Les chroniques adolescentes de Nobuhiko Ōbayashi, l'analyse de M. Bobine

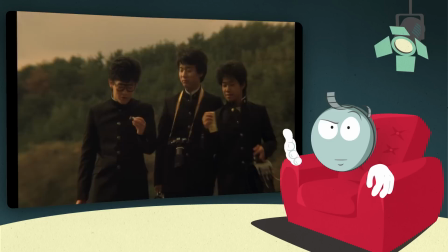[12:24]
Si Lonely Heart est aussi un film qui traite du passage à l'âge adulte, pour notre héros, Hiroki, c'est une perspective plutôt angoissante.
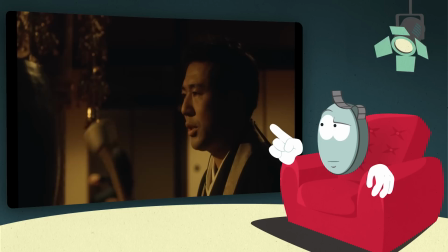[12:31]
Comme ses parents, il sait qu'il va perdre une partie de son identité pour se conformer au monde des adultes.
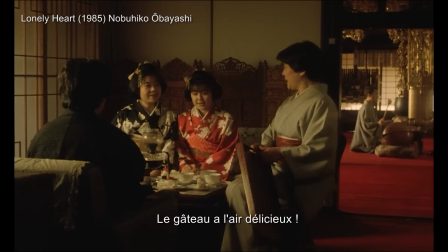[12:36]
Par exemple, son père, un prêtre bouddhiste, passe sa journée à prier, au point que ça en devient une sorte de running gag.
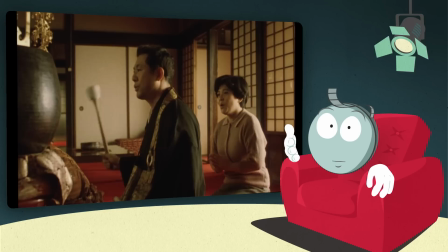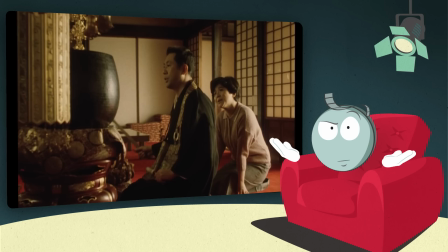[12:49]
Et oui, les bruits répétés du tambour de prière figurent une absence envahissante. Ce dernier ne communique ni avec son fils, ni avec son épouse. Et si la mère d'Hiroki est plus présente, elle communique très mal avec son fils et ne sait que lui donner des ordres et le mettre sous pression pour qu'il travaille mieux.
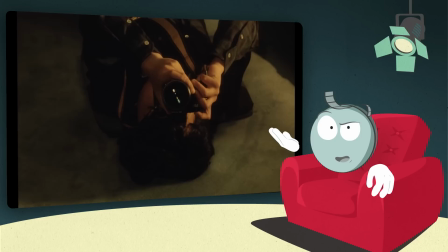[13:04]
Le film aborde clairement la fracture générationnelle, le fait que des ados et des adultes n'arrivent plus à se comprendre. Ainsi, la famille ne pourra être guérie et reconstruite qu'avec l'éruption de Lonely Heart, l'émanation magique de la mère d'Hiroki lorsqu'elle avait son âge.
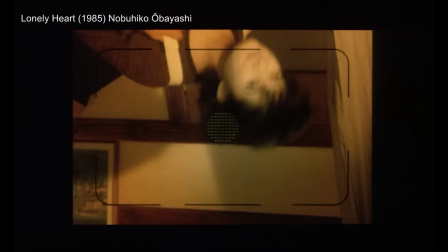[13:18]
Elle va ainsi servir de passerelle entre les deux générations.
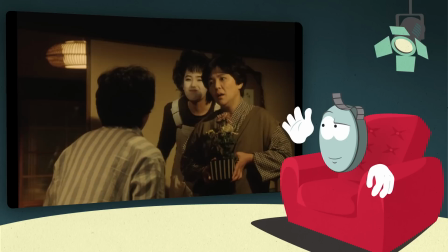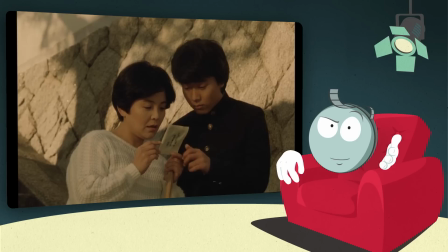[13:27]
Bien que Lonely Heart soit présenté comme une pure figure burlesque d'autrefois, de par son look et ses mimiques à la Charlie Chaplin,
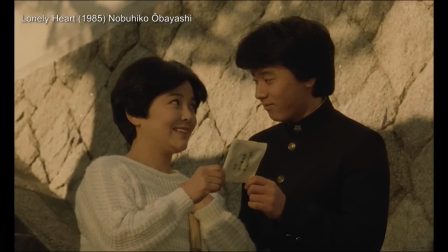[13:33]
c'est de façon assez subtile qu'elle va permettre aux membres de la famille d'être à nouveau réunis.
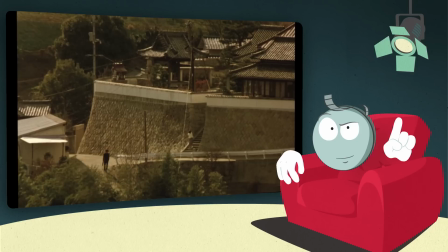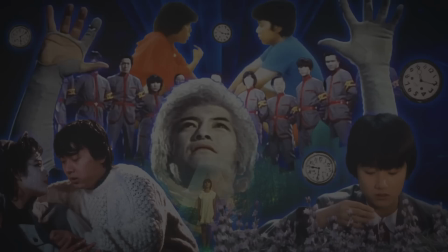[13:43]
Le second angle de lecture, toujours lié à cette confrontation entre passé et présent, est encore une fois à chercher dans le passé du cinéaste.
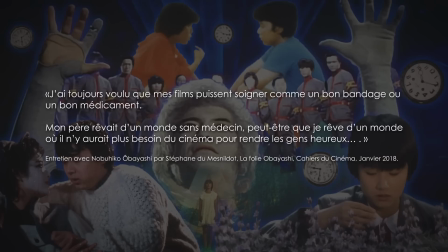[13:50]
J'ai toujours voulu que mes films puissent soigner, comme un bon bandage ou un bon médicament. Mon père rêvait d'un monde sans médecin.
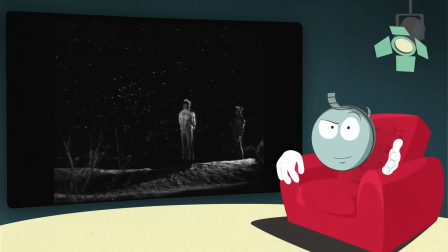[13:56]
Peut-être que je rêve d'un monde où il n'y aurait plus besoin de cinéma pour rendre les gens heureux.
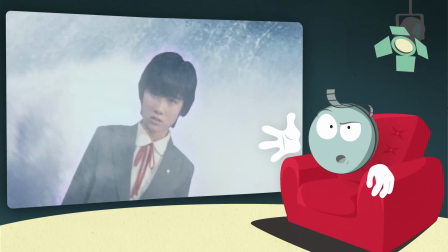[14:00]
On retrouve cette dimension thérapeutique dans les films d'Obayashi, notamment avec l'utilisation du noir et blanc ou des photos synonymes d'un passé révolu,
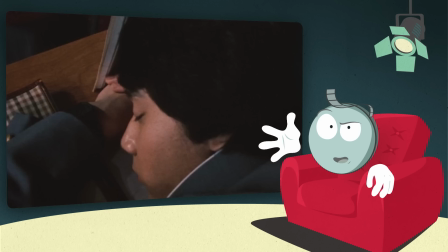[14:07]
mais aussi avec des effets spéciaux comme la pixilation et la transparence,
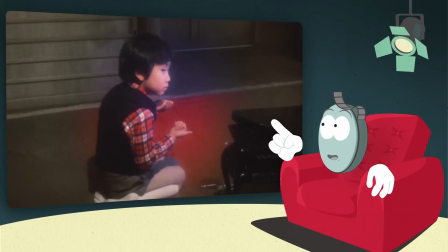[14:10]
créant une véritable mise en abîme où les personnages, le cinéaste et son public deviennent des spectateurs de leur propre passé.
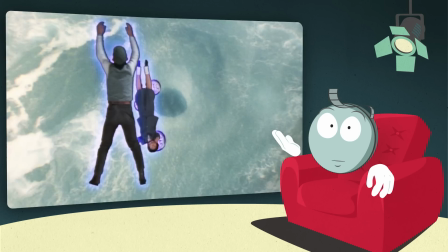[14:16]
Par exemple, l'héroïne de The Little Girl ou Conquered Time, qui en explorant son passé se rend compte que ses souvenirs d'enfance sont une fiction.
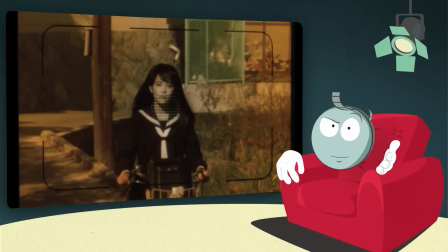[14:23]
Dans les trois premiers films de notre corpus, c'est le motif d'une chute vers l'inconnu qui permet à ces personnages, comme pour Obayashi, de se libérer d'un passé douloureux.
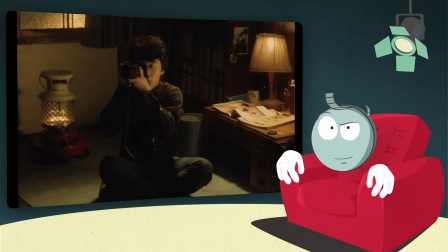[14:31]
Cependant, on remarquera que Lonely Heart joue également sur la préservation du souvenir.
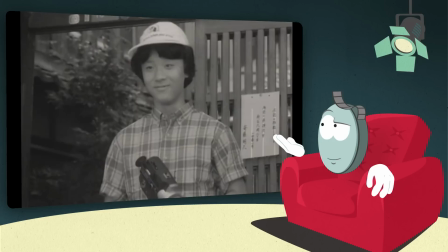[14:36]
Et donc, si cette dimension cathartique fonctionne, c'est parce que les personnages peuvent être vus comme de véritables pendants fictionnels du réalisateur,
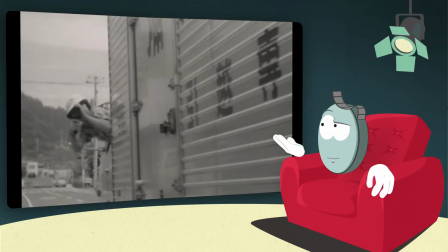[14:43]
notamment Kazuo dans la nouvelle de la classe, qui, à l'instar d'Obayashi, tournait des films dans sa jeunesse avec la caméra que lui avait confiée son père.
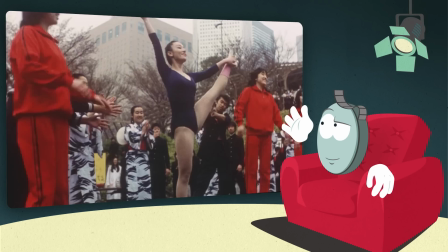[14:50]
Et tout comme Kazuo, Obayashi est un grand passionné de cinéma américain, qu'il embrasse en se réappropriant intelligemment certaines figures de style, comme
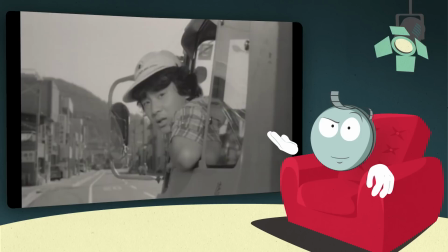[14:58]
le numéro de danse des classes dans School in the Crosshairs, qui évoque les grandes comédies musicales de l'âge d'or.
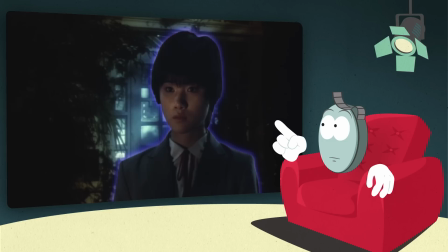[15:02]
Ou le déménagement de Kazuo, qui reprend la figure de l'adieu entre deux amoureux dans une gare, mais cette fois avec un camion à la place du train.
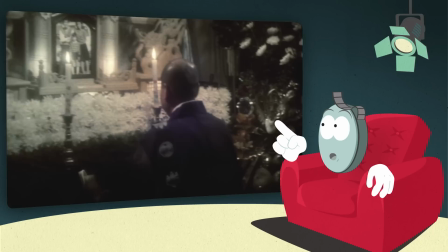[15:09]
Sans oublier l'héroïne de The Little Girl ou Concord Time, qui atterrit dans une réalité où elle n'a jamais existé,
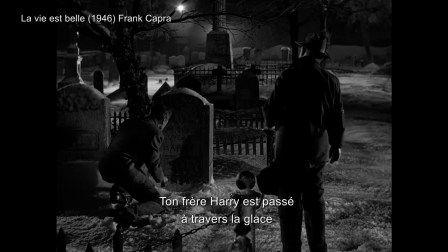[15:14]
assistant à des funérailles tel James Stewart dans un célèbre film de Frank Capra.
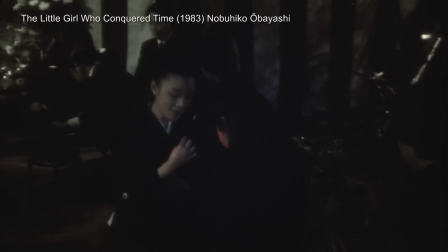[15:19] Your brother Harry Bailey broke through the ice and was drowned at the age of 9. That's a lie. Harry Bailey went to war.
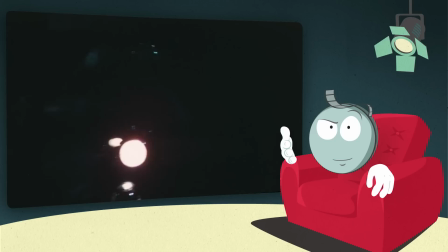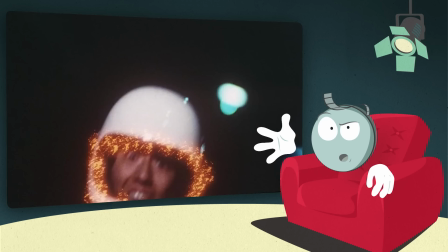[15:32]
Et c'est au travers de cette véritable déclaration d'amour à un cinéma qui l'a profondément marqué qu'on va pouvoir aborder la mise en scène du cinéaste,
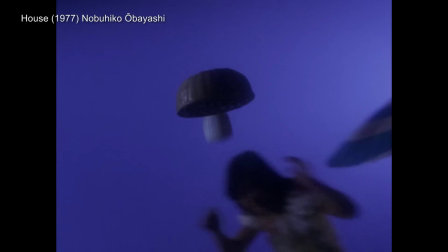[15:39]
et plus précisément la manière dont elle a évolué grâce à ses 4 films. Alors certes, Obayashi possède un style très personnel et atypique.
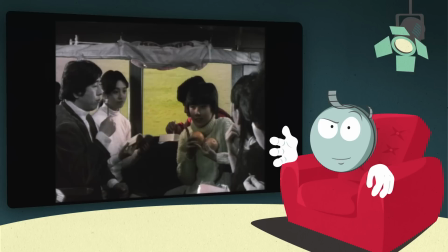[15:50]
Mais il ne s'y complaît jamais et ajuste sa mise en scène au récit qu'il adapte sur grand écran.
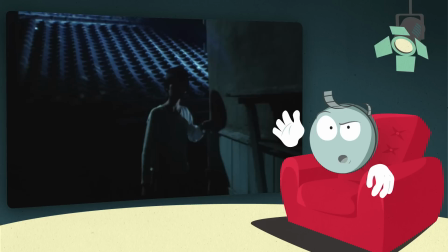[15:54]
Eh ben oui, ces 4 longs métrages ne capitalisent pas uniquement sur le style complètement hallucinatoire de House. En cela,
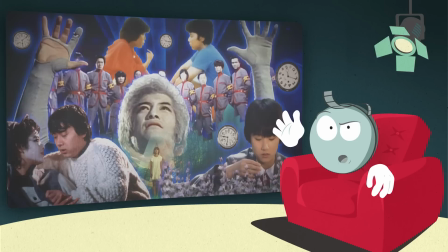[16:00]
les 4 chroniques adolescentes que nous abordons aujourd'hui peuvent être vues comme 4 étapes d'une évolution stylistique assez proche de celle d'un autre réalisateur dont nous avons déjà parlé,
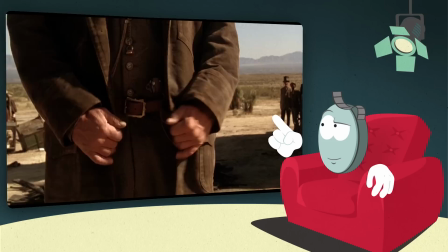[16:09]
Sam Raimi. Bon, je m'explique.
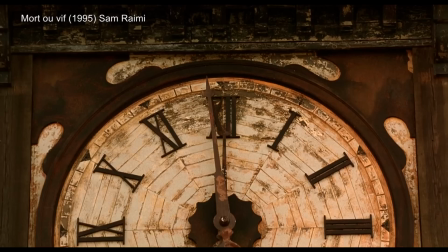[16:11]
Suite à son mort ou vif baroque et formellement ostentatoire, qui représentait l'apogée des expérimentations entamées sur le premier Evil Dead,
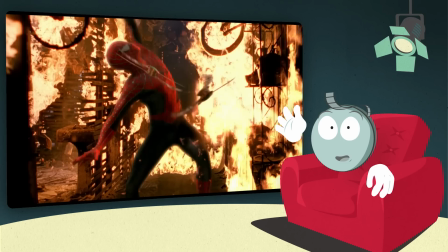[16:23]
Raimi réalise le bien nommé Un plan simple, dont la sobriété était jusqu'à présent inédite dans sa filmographie.